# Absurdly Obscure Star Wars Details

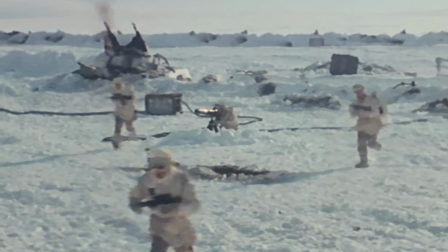4:06 Now that could be a really interesting topic for a canonical discussion, but I actually want to tackle this from a production perspective.
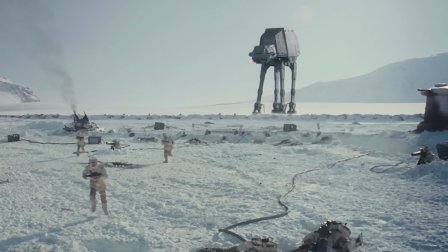4:11 That's because in this shot, the rebels are not meant to be retreating, but rather advancing.
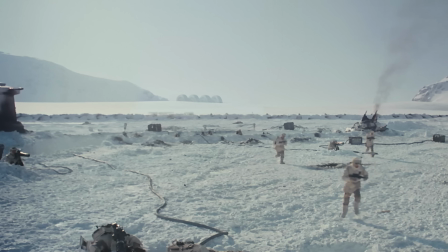4:17 There's a scene that's attested in storyboards, but didn't make it to the screen after Wedge downs the first walker,
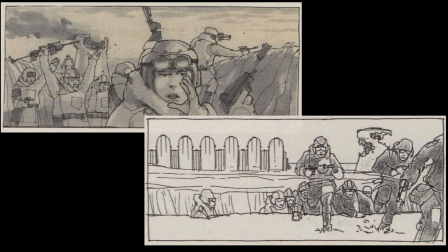4:22 where some rebel soldiers charge the tripped walker to do battle with emerging Imperial troopers.
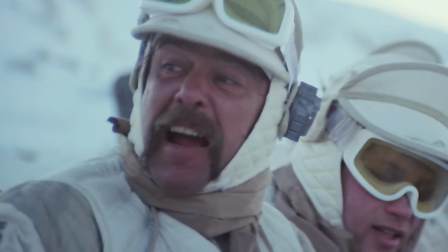4:27 That sequence was obviously cut, but the vestiges remain in the final film,
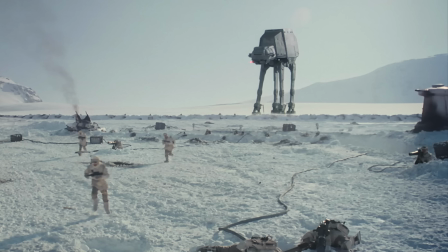4:32 such as this shot of troops advancing and then this shot of the rebels running out of the trenches, which was clearly flipped,
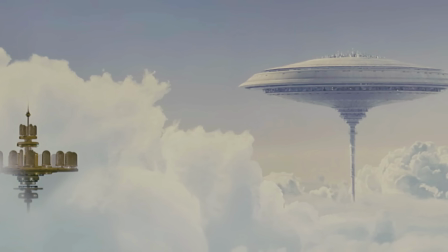4:38 with walkers added behind them to give the impression of retreating. So now we're on to Cloud City. One fun thing to spot is the Star Tours shuttle that was added in the special edition.
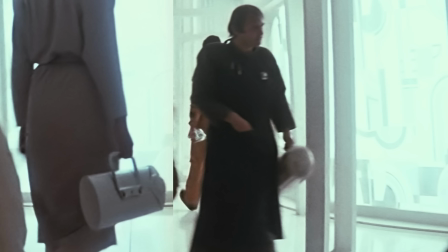4:46 And another fun thing to notice is that almost every single civilian in Cloud City, with very few exceptions, is carrying some kind of white-colored hand prop.
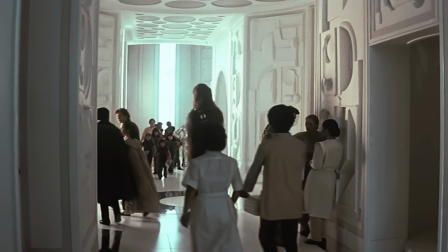4:54 It must be a cultural thing there. And while watching the citizens of Cloud City closely,
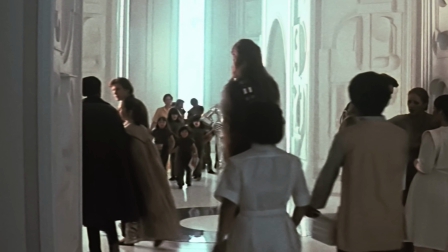4:59 I noticed that we can see what looks like a school class with their teacher deep in the background.
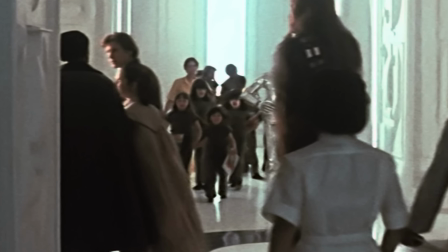5:03 And while this is not an unexpected detail in a civilian location, it is notable as one of the very few times that we canonically see children in the original trilogy.
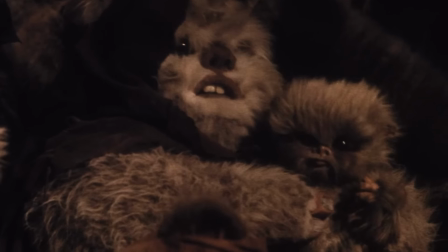5:12 I think the only other examples would be the baby Ewoks in Return of the Jedi.
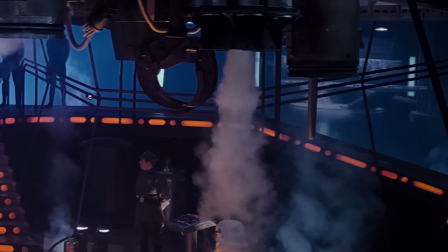5:17 Moving along, here we can actually see a second carbon freezing chamber deep in the background, implying a much more expansive complex than the immediate set,
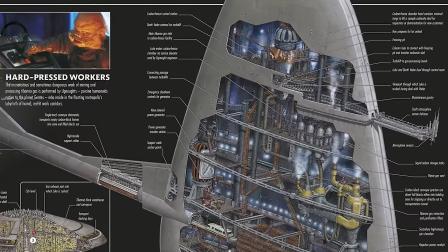5:25 and directly contradicting the cross-sections we get of this area in the Essential Locations book,
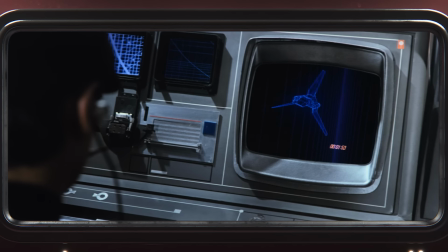5:30 which only really has room for one freezing chamber. So let's jump forward to Return of the Jedi. This movie has a lot of something that I really like in Star Wars,
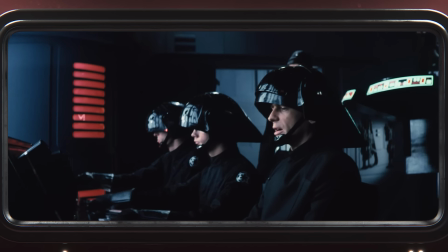5:38 which is that very grounded nuts and bolts protocol sort of stuff, like transmissions and docking procedures and stuff like that.
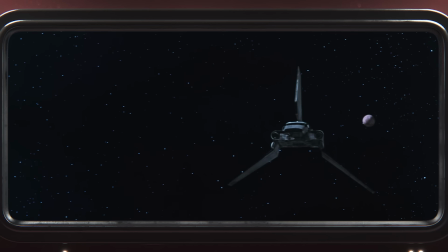5:45 And in light of that, it's interesting to notice stuff like how the blinking light patterns work on the Imperial shuttles.
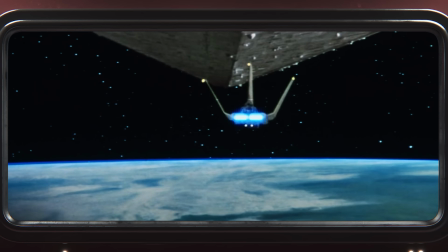5:51 These sorts of blinking lights are not common on Star Wars ships, but we see it here,
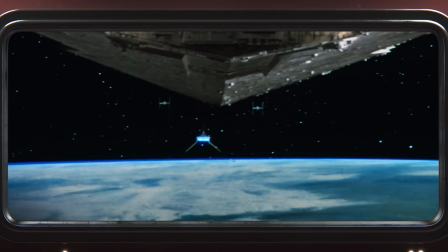5:56 and it gives these ships a very real-world aircraft sort of vibe, which is found elsewhere in Return of the Jedi.
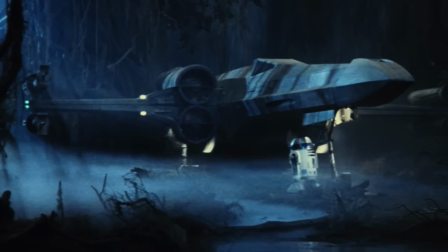6:02 For instance, the X-Wing acquires the red-green navigational lights on its wingtips, which is also akin to real-world aircraft.
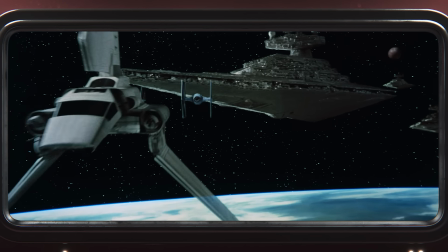6:09 But what's really interesting is that the light blinking sequences on the Imperial shuttle are actually different based on what the ship is doing.
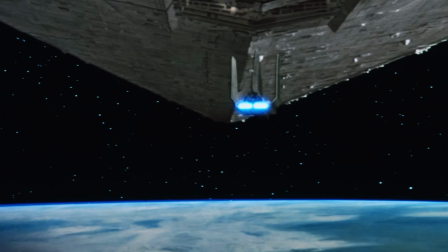6:16 So when we see Vader's shuttle opening its wings, we get a unique 3-strobe sequence before the normal blinking pattern.
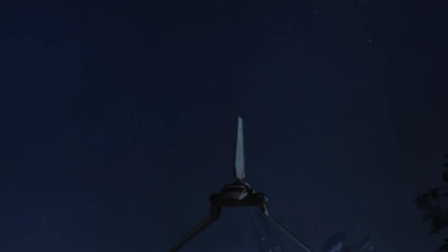6:22 And as Vader lands on Endor later in the film, we see that the blinking lights turn solid as the shuttle closes its wings.
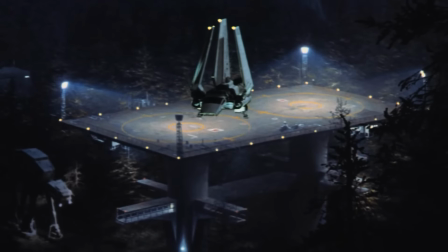6:29 Similarly, the flashing lights on the landing platform turn solid as the shuttle touches down.
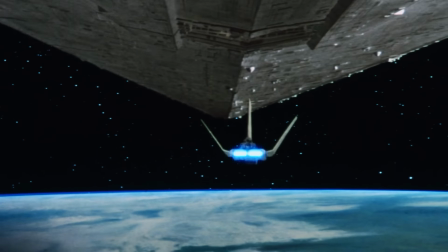6:33 There's really no storytelling benefit to the ILM effects team coming up with different light sequences for this ship, and hardly anybody would ever notice.
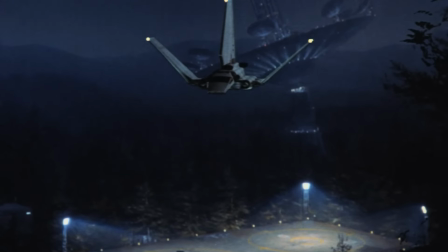6:42 But it's stuff like this that really elevates the universe of the films. The Lambda shuttle isn't meant to be some fantastic fictional vehicle.
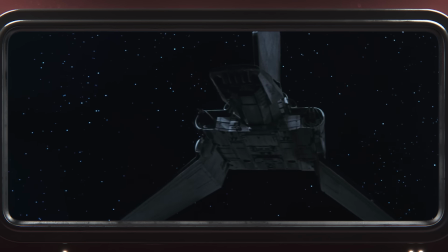6:50 It's meant to feel like real technology, and stuff like this, even if you don't consciously notice it, really hammers that home.
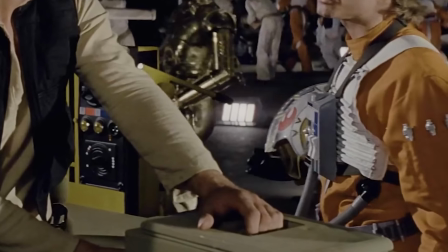6:57 So I have already done helmet trivia for the previous 2 films, so I might as well just keep it up.
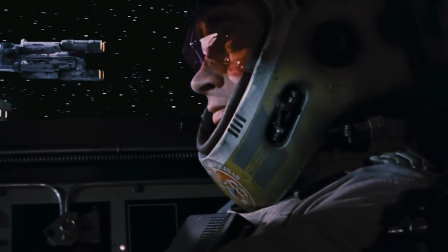7:02 So normally I would talk about the radio-free Bolinas sticker here, but like I mentioned earlier, I already did a whole video on that.
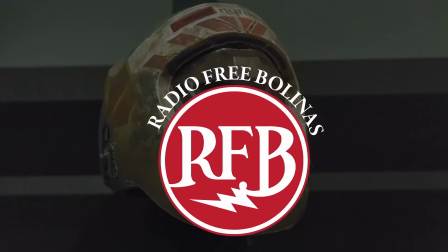7:08 It's a fascinating bit of lore. I encourage you to watch it if you haven't seen it. But in general, the Rebel helmets in Return of the Jedi are really interesting.
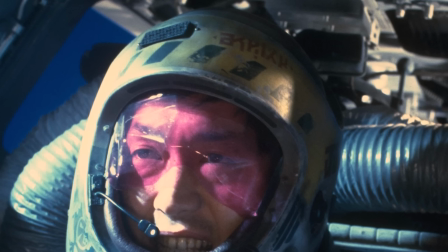7:15 We got new styles and lots of new imagery too. There's a lot more text on the helmets, for instance.
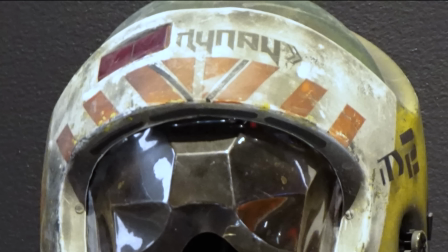7:19 As far as I know, this is all in an untranslatable, unknown language, but it's cool to draw attention to it nonetheless.
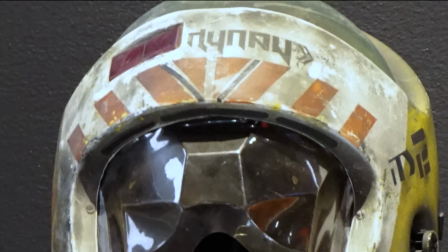7:24 We also get some interesting symbols too.
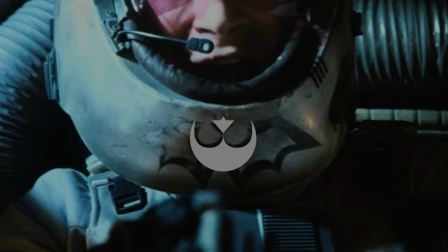7:26 This Batwing emblem really caught my eye because it looks like it has a stylized variant of the Alliance Starbird crest in its center.
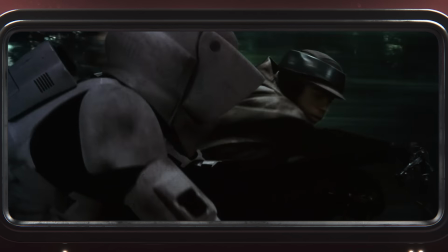7:34 Maybe this is the logo of his local Alliance cell? Another really interesting bit of helmet trivia is this marking on the Scout Trooper helmets.
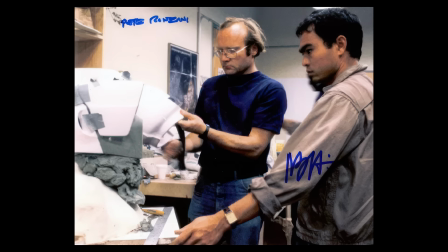7:41 This actually isn't just some random symbol, but is actually the personal logo of ILM artist Peter A. Ronzani,
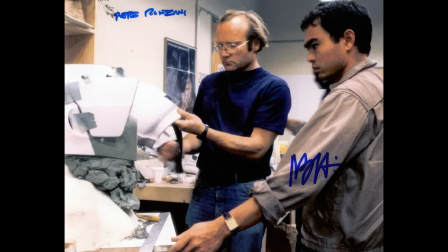7:48 who primarily worked on fabricating armor for this film. Here he's pictured working on a Scout Trooper costume with Nilo Rotis.
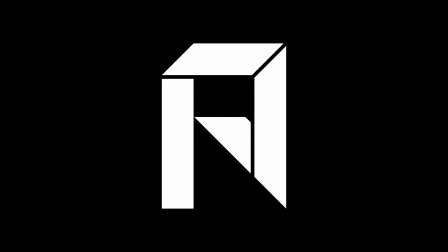7:54 If we look closely at the symbol, we can see that it is a stylized combination of the letters P, A, and R, Peter A. Ronzani.
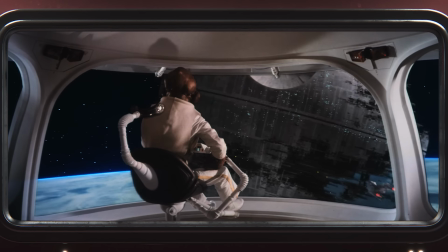8:01 Heading onto the Battle of Endor, this scene is no exception for having tons of cool things to notice.
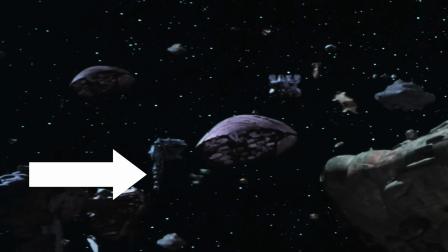8:07 For instance, the presence of Nebulon B frigates, both with and without that big iconic vertical portion.